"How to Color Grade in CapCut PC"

We can sharpen the video. So sharpen, I'll just sharpen it a little bit, but not too much. You see, if I sharpen it all the way to 100, it looks so fake. So I'll just sharpen it a little bit like this. And for particles, it's going to make the video look more grainy, so I don't want that. Then for fade, it's going to make the colors blend together. So I'm going to test it out. So maybe we'll just add a little bit of fade to smooth out the colors, blend it together. and for vignette well we don't really need it here so i'm not going to use it all right now let's move on to hsl this is where we can adjust the hue and saturation of eight different colors and this will basically allow you to manipulate and adjust the colors of any video so let's start off with red so i'm just gonna play around with the hue and just see exactly what is changing in the video so here you can see actually this is adjusting the color of her skin right if i slide it like this. If you look at her skin on her forehead, her face is changing. So now I know that if I adjust the red colors, it's adjusting the color of her skin. So this is red color. If I want to make her skin look more orange, I can slide it towards orange like this. This is what it looks like originally. So I want to make her skin look more orange like this because she's under the sun. And for saturation, let me just test out the other side. And if I increase the saturation is going to make it look a little bit more vibrant. So I'm going to set it to around 20, just a little bit. And then for brightness, let's just test it out. Okay. As you can see, it's basically adjusting her face, right? So I'm going to increase it a little bit to around 30.
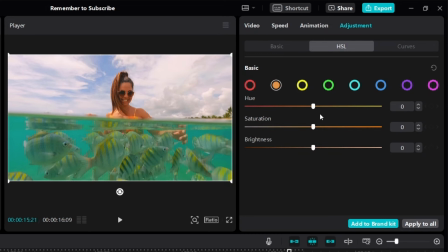[22:22]
All right. So that's red color. Let's try out the next one, orange. So let me adjust the hue. Let me just move it like this and this. So you can see, obviously, this is changing the colors of her skin okay so let's just adjust it around here and then
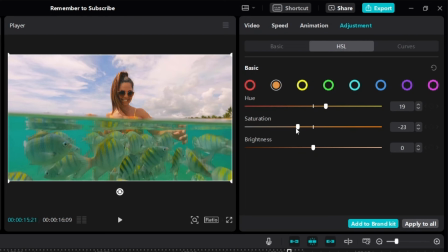[22:37]
for saturation this will look too orange right we don't want that so i'm going to lower it a little bit maybe like this and then for brightness i want to make it a little bit brighter because she's under the sun right but not too bright if it's too bright you see it looks fake it's like out of place it just looks like
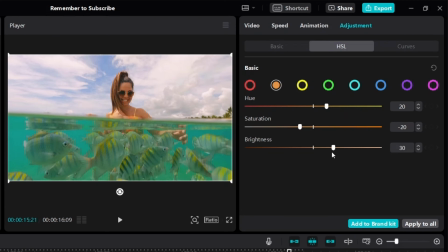[22:51]
it's photoshop so we increase it a little bit to maybe 30. so now let's move on to the next color which is yellow. So here you can see if we click on yellow, we are basically adjusting all the yellow color in this video. So if I just play around with the hue, you can see that it is changing the colors of the fish, the fins on the fish.
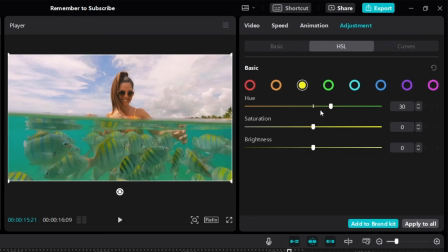[23:10]
So I want to make it maybe a little bit more green, maybe around 30. And then for saturation, let's just increase it to make the fins look more vibrant, but not too much, maybe around 30, like this.
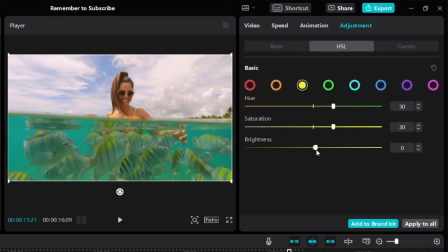[23:26]
And then let's test out the brightness. Okay, so let's just increase it to around 60. Alright, let's move on to the next color, green. So I like to adjust the hue to just see exactly what is being changed.
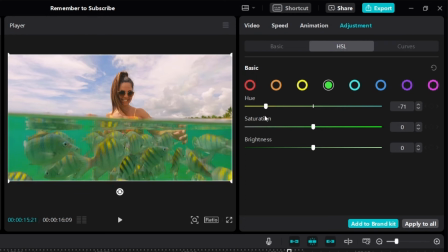[23:39]
So for this one, let's make the green more yellow. I'm going to drag it towards the left, but not too much, otherwise the water just turns green. So maybe somewhere around here. So at least the water looks a little bit more like turquoise. Let's increase the saturation a little bit. And let's test out the brightness. It would be better if we just lower it. Alright, let's move on to the next color which is turquoise.
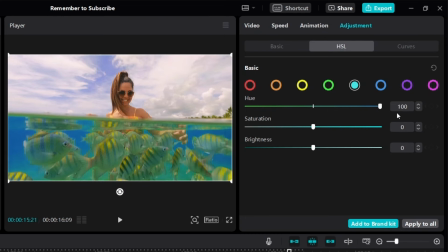[24:04]
So let's play around with the hue again to see what is changing. Well, it's changing the color of the water. So for this one, let's make the water a little bit more blue. Because notice we are adjusting turquoise. If we slide to the right, it's going to make turquoise look more blue. okay so let's just set it to around 20 and let's increase the saturation to around 20 and then for brightness let's just test it out okay definitely note we want to increase it a little bit maybe like this now let's move on to the next color which is blue again let's test out the hue slide it to the right slide it to the left so you know what is changing so we definitely don't want to slide it towards purple it looks just too weird let's slide it towards left to turquoise. And let's adjust the saturation. Okay, definitely we don't want to lower it. Let's increase it to maybe around here. And then for brightness, let's test it out. Okay, we want to increase it so it looks nicer, maybe to around 30. Alright, let's move on to the next color, purple. And as you can see, if we adjust the hue for purple, nothing really changes. But that's because the video doesn't have any purple color, right? So there's no difference, there's no effect. when we adjust all these things like this, there's really no difference. Same goes for pink. I don't actually see a lot of pink, so it's not really changing much except for this tiny area. So I'm just not going to do anything. So now before I play the video and show you what the end result looks like, let me just show you the original video so you can see what it's like.
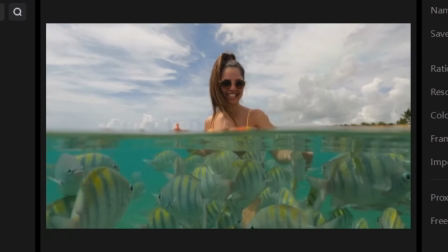[25:37]
Okay, so here's the original video of what it looked like before any kind of color grading.
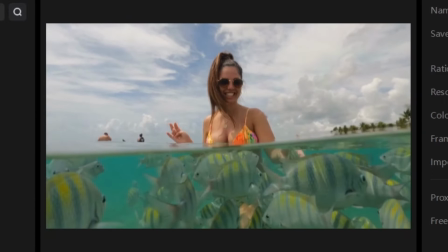[25:43]
This is the before. And let me delete this. So let me play the video.
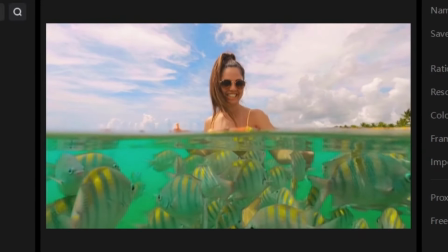[25:48]
So here you can see, as promised, this is exactly how I color grade a video from start to finish.
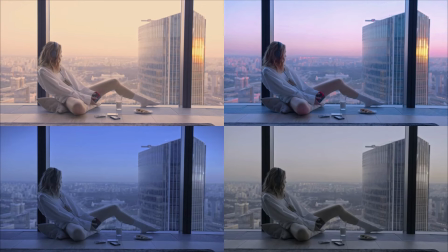[25:54]
Now remember, color grading is more than just making your video look good. So look, this is the exact same video, but with color grading, we can create four different moods and feelings.
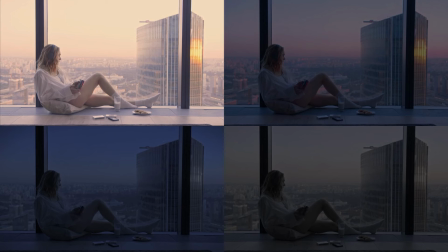[26:05]
The first one with its warmer sunny colors can make you feel relaxed, romantic or even nostalgic.
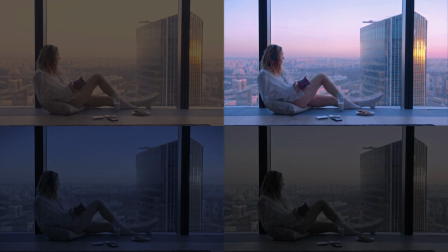[26:11]
The next one with its purplish sky, it feels dreamy, feminine and enchanting.
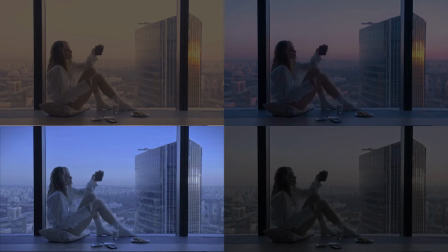[26:17]
The next one with the dark blue tones, it can give you a sense of calm, peaceful and quiet night.
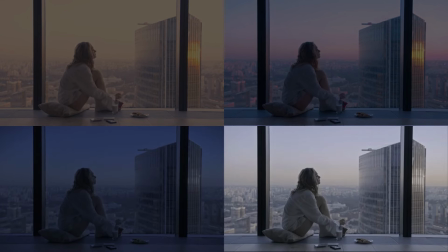[26:23]
And the last one with its grayish tones, it can create a sense of sadness, feelings of loneliness and depression.
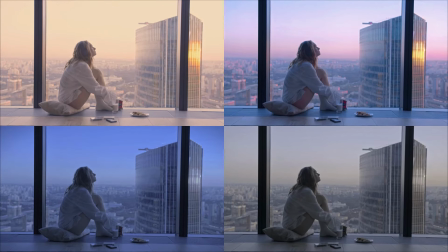[26:30]
Now remember, this is the exact same video. The only difference is the color grading. So listen, you can use colors to create specific moods and feelings in the viewer. That's exactly what movies do.
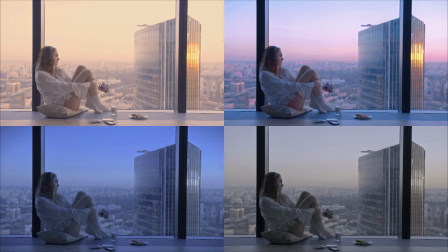[26:42]
So when you're color grading, you want to think more than just making the colors look pretty. You want to think about the feelings, the emotions, and the mood that you want to evoke in your viewer.